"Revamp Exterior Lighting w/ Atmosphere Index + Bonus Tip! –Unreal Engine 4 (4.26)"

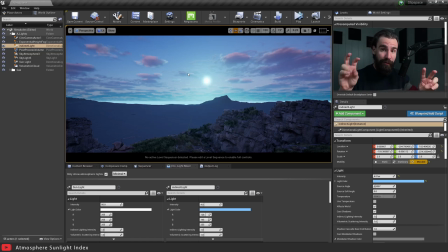(8:00)
It's not affecting the surface of the planet,
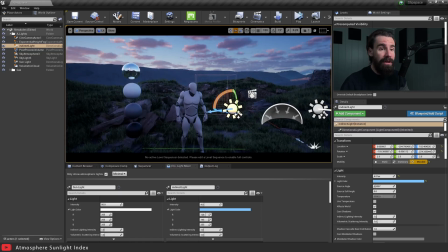(8:02)
so to speak. okay and because our skylight is set to cap real-time capture it's still capturing
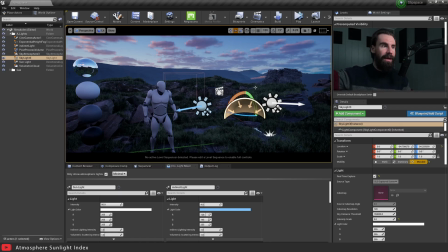(8:10)
that bright thing in the sky and thus illuminating your scene accordingly so
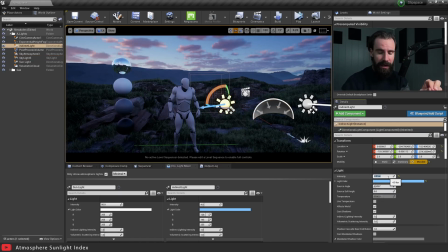(8:15)
i'm just gonna exaggerate this thing real quick i guess it's a 10 and let's see
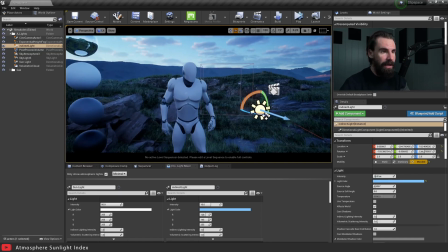(8:20)
what happened when i rotate this the other way do you see the pay attention to manning right here okay when i rotate this
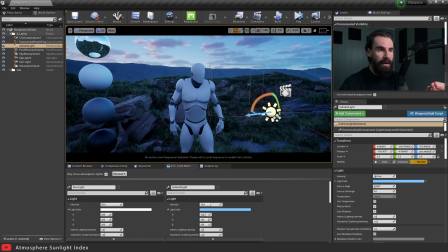(8:28)
do you see how the light is affecting him but it's soft indirect light it's not direct sunlight
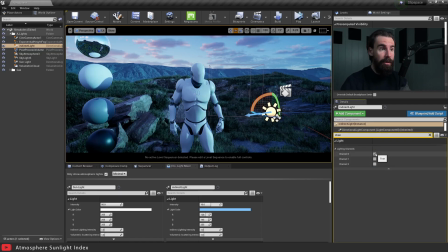(8:35)
if i had again if i had set my channel back on you'd have direct light but this time it's only the indirect lighting that's affecting him and affecting the color of our sky atmosphere so i'm just going to leave that here right now let's go ahead and take a look at our reference
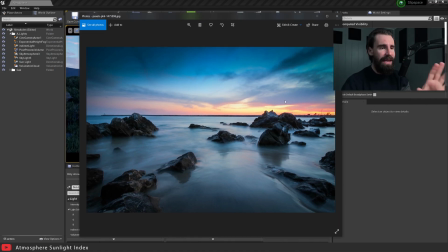(8:51)
again now you'll see we're not quite there yet but we're getting close now of course this image has been edited you know it's got some curves adjustment on it's kind of very strong vignetting but you know the mood that we have in this image is we're getting close to getting that in the
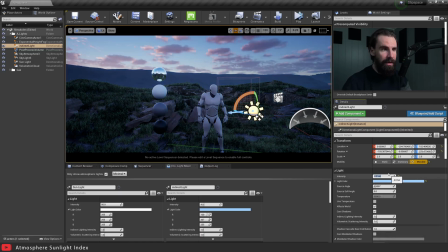(9:08)
scene so i'm going to bring this brightness back down to four or something there we go so now in order to bring our image a
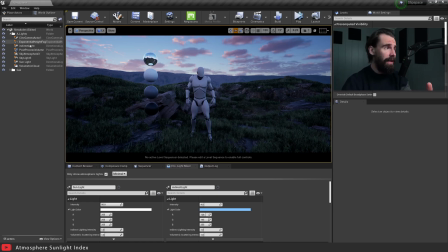(9:16)
little bit closer to the reference i'm going to go ahead and add some very strong vignetting here too normally i would do this in post like in photoshop or resolve or whatever but you know we can kind of preview the same look right here so in a post-process volume we're going to type vignetting and
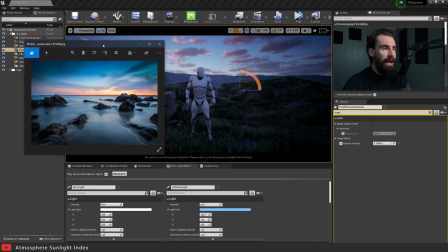(9:33)
i gotta bring this real strong something like that because look again looking at our reference here the vignette is pretty strong but now the main differences are mostly hue related so i'm going to go ahead and adjust the white balance to just match it a little bit more closely so
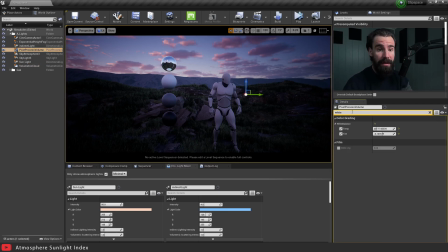(9:49)
i'm going to go to the post-process volume again i'm going to type white balance and let's tweak the temperature yet again and may change the tint a
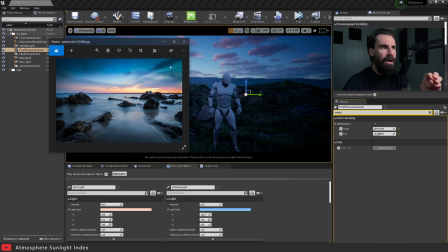(9:56)
little now you'll see we're we're getting closer we're getting much closer i think i need to tweak the tint a little bit more it's not going to be a perfect match because again this image has been properly edited in photoshop and the tools in photoshop are made for editing photos for them to
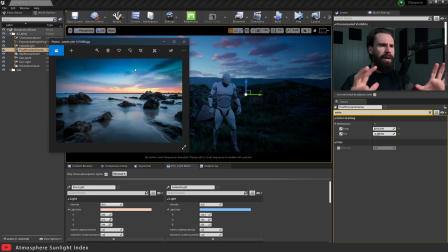(10:13)
look good right so really what we want to do is we want to get about as close as we possibly can but it doesn't have be an exact match so right now i'm
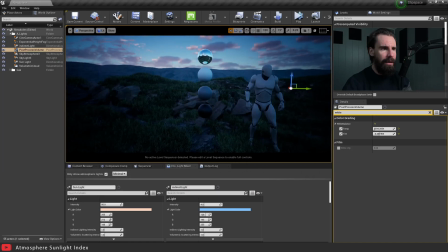(10:20)
kind of happy with the direction this is going this is a kind of a good blue hour feel here but
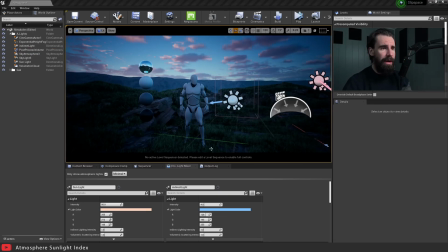(10:26)
now we're getting pretty close and i think the only thing missing right now is maybe a little bit more directionality so just a little
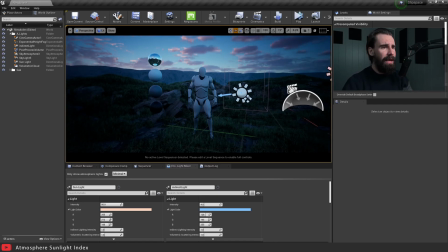(10:33)
trick here something that i tend to do a lot uh is i'm going to cheat it i'm going to go ahead and add an area light i'm going to go to the play factors up the top here and i'm going to choose rect light and I'm gonna bring a big
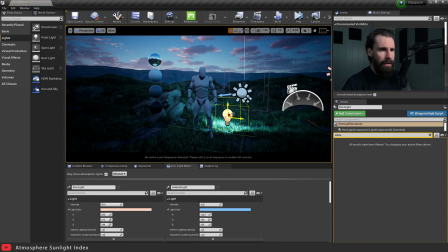(10:45)
rect light in here I gotta move it above Manny
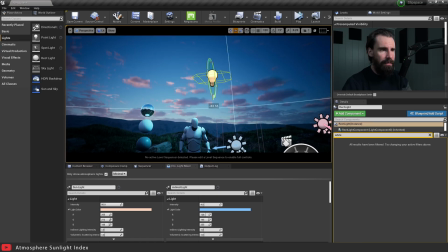(10:49)
have it face down something like this because look the reason why I'm doing this if you let's take a look at the
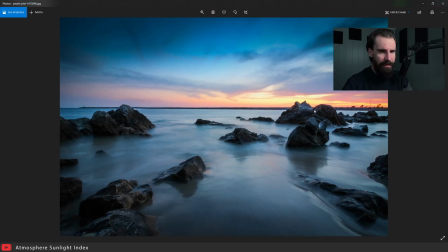(11:00)
rocks right notice how the rock up this nice like top lit look to it the sky is still very bright and it's affecting these rocks it's really giving a bunch of 3d shape to these rocks so see that it's the the top of this rock here is not being lit by the sun
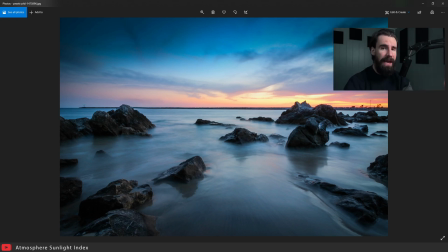(11:17)
it's being lit by the indirect light of the sky so i'm going to go ahead and fake that on our character here lighting and
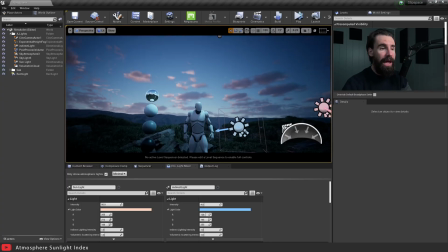(11:24)
cg is all about cheating and getting a good looking result so now i have a rect light placed above him you'll realize it's obviously a way too strong and
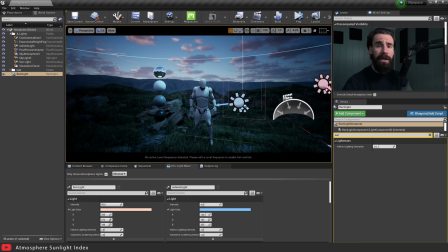(11:32)
it doesn't look that good i don't like to have you know strong shadows on him so what i'm going to do is i'm going to increase the size of that rect light and
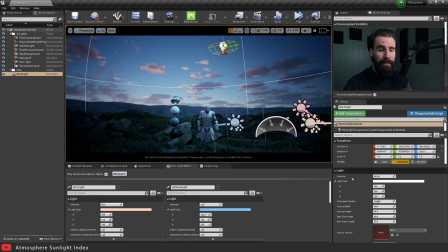(11:38)
soften the light on it so so i'm going to select my rect light and source width and source height i'm going to set this from 64 to like 512 and now just like that you'll
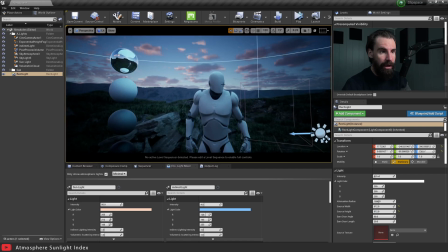(11:49)
notice this lighting is getting much softer on it we don't have that strong shadow anymore right so i'm going to turn down the brightness from eight to maybe like two three so let's get closer to manny and toggle